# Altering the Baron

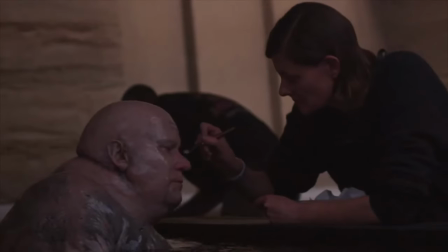12:34 But it's hard to avoid the added baggage of the homosexual stereotype we know Herbert to be utilising.
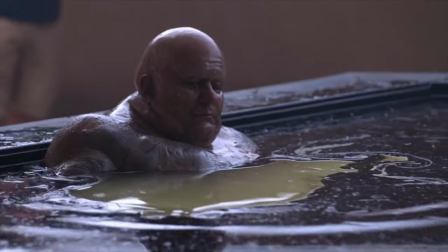12:41 The alternative is to alter the barren so much that this aspect is abandoned, with new aspects added, or existing ones bolstered.
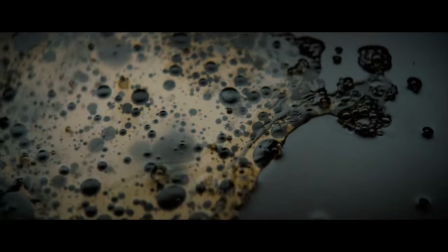12:48 Villeneuve, in my opinion, has engaged in the latter and effectively altered the Baron, highlighting a better language for describing what he represents.
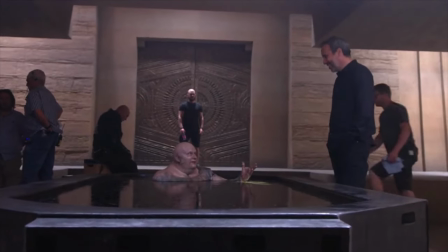12:55 But in my opinion, the Baron does not now feel bereft of an aspect of his character. In place of it is a more refined version of the real evil.
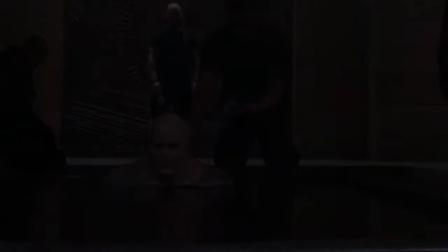13:04 In the context of sexuality, Herbert was a clear advocate for the traditional procreative sex.
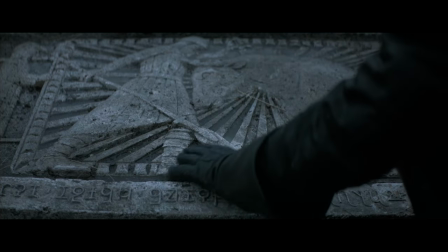13:09 The protagonist Atreides and the Houses of the Landstrad, in contrast to the Harkonnens, engage in politics on this very basis,
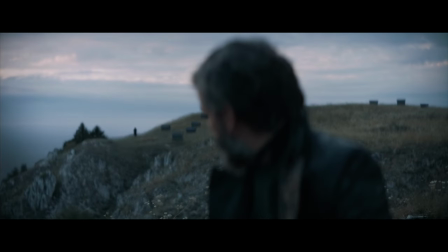13:16 Dune possessing heavy themes of genetics and the course of history through the inheritance of power.
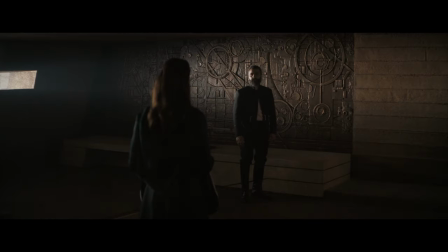13:22 That is not to say there aren't examples of subversive procreation, for example in which Lady Jessica bore a son against the express orders of the Bene Gesserit.
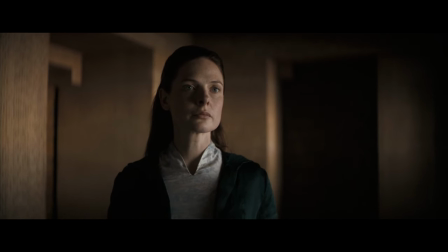13:31 The Lady Jessica and her love for Duke Leto is noble, though disallowed.
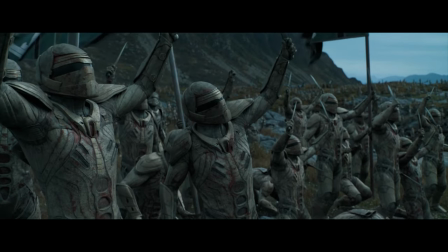13:36 Its consequences are dire for the institutions of the Bene Gesserit and the Landstrad, but his coming is the culmination of the Quasar Chidorac.
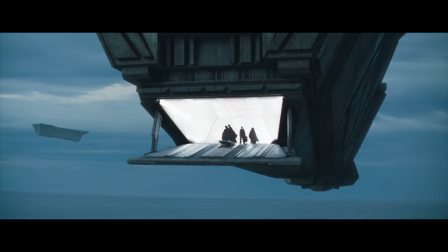13:44 For the nobility of the setting to realize their glory, they need to breed.
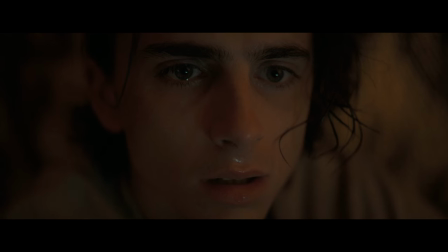13:49 The Baron who does not is depicted as grotesque and aberrant to all.
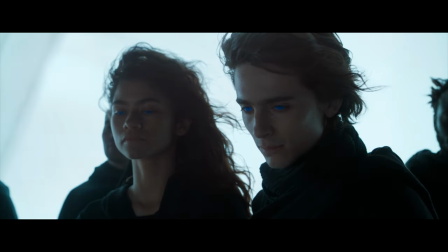13:55 Herbert saw homosexuality as a threat.
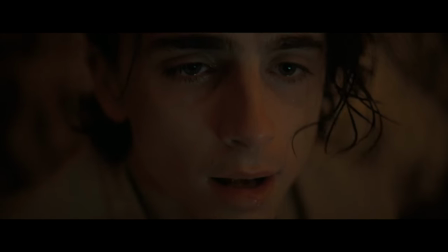13:58 He saw non-procreative sex with the same artificiality that Villeneuve has carried forward into his Baron as a point of repulsion.
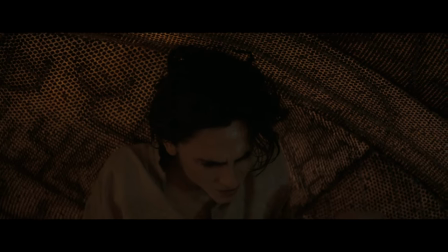14:07 But he does so with a better understanding of that artificiality than even Herbert himself had.
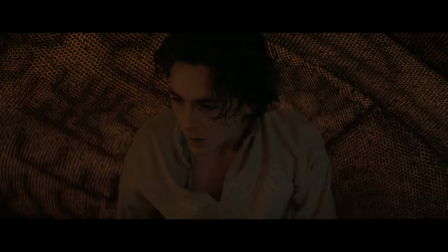14:13 We see a Baron foul and artificial in ways that are truer to life than before.
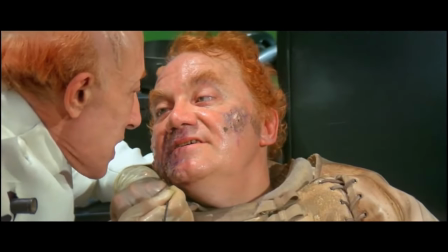14:18 There are no pustules that problematically signify the Baron's association with disease, only leathery grey nothingness.
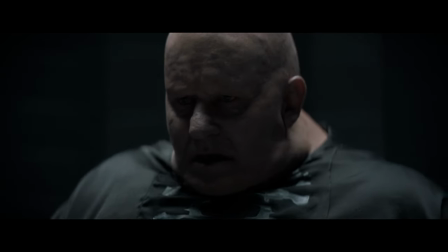14:25 There is no ecstatic campness and mania, only guttural droning.
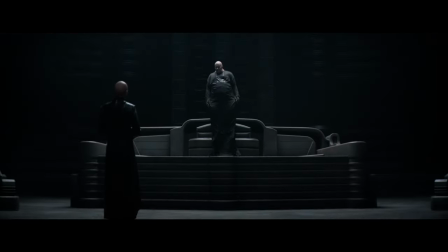14:31 Villeneuve's Baron is without such tastes. He has been altogether stripped of taste and of enjoyment as a human would recognize it.
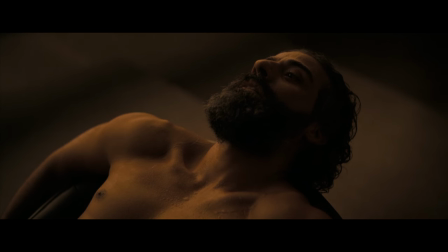14:39 Even as he devours the dupleto's food, he does so to torment him, commenting flatly on the kitchen staff that will soon belong to him.
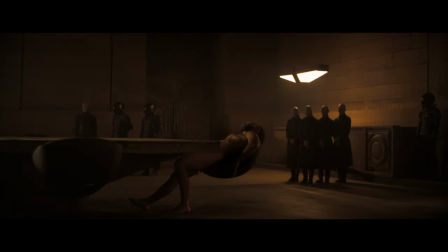14:48 This Baron cannot feel enjoyment like we could. He may fill his belly and realize his machinations, but he cannot nourish a soul that is no longer there.
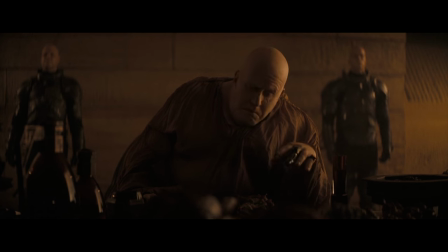14:57 Skarsgård strains to speak in the oil-thick grunting of the Baron, delivering his lines in an off-putting monotone.
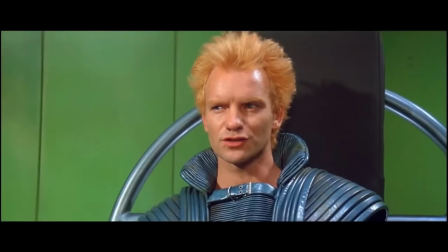15:05 Crucially, Villeneuve shows us no paedophilia, no sexually aggressive infatuation with Paul or with the Baron's own nephews.
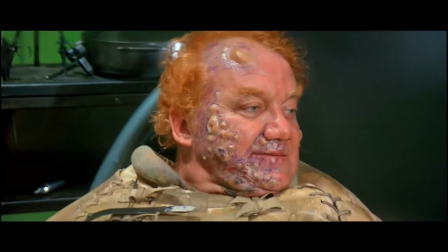15:13 He is not expressive or animated in his evil,
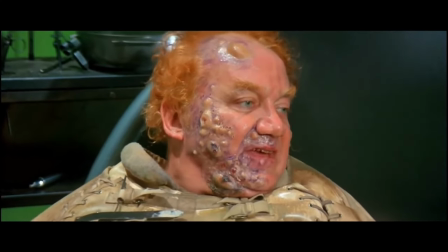15:16 as with Kenneth McMillan's unhinged maniacal and furthermore book-accurate delivery in the David Lynch adaptation.
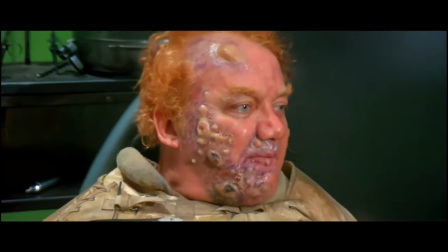He is not titillated by victories, nor does he cackle and scheme gleefully as Herbert's Baron does. Herbert's guiding principle for the Baron was an industrialist and a fundamentally unnatural force, and Herbert's ideas of what constitutes the unnatural have not stood to scrutiny. knowing now that homosexuality is entirely natural. Villeneuve's Baron works because it retains the aberrant Baron, but does away with the aberrant stereotypes that the original Baron was constructed from. The Baron we see before us is more diabolical as a result, less human, for there is now less diminishing that interpretation.
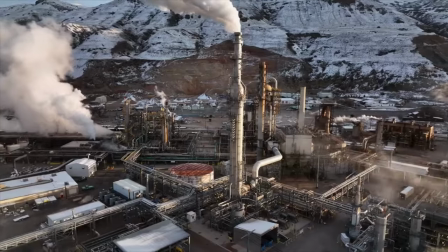16:07 An evil we see today that we may use the Baron to discuss, the evil of plastic and of oil,
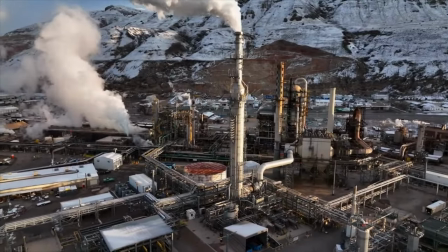16:14 the evil of unfeeling material greed, and exploitation. Thank you for bearing with me on a small foray into this format. I hope to see you again.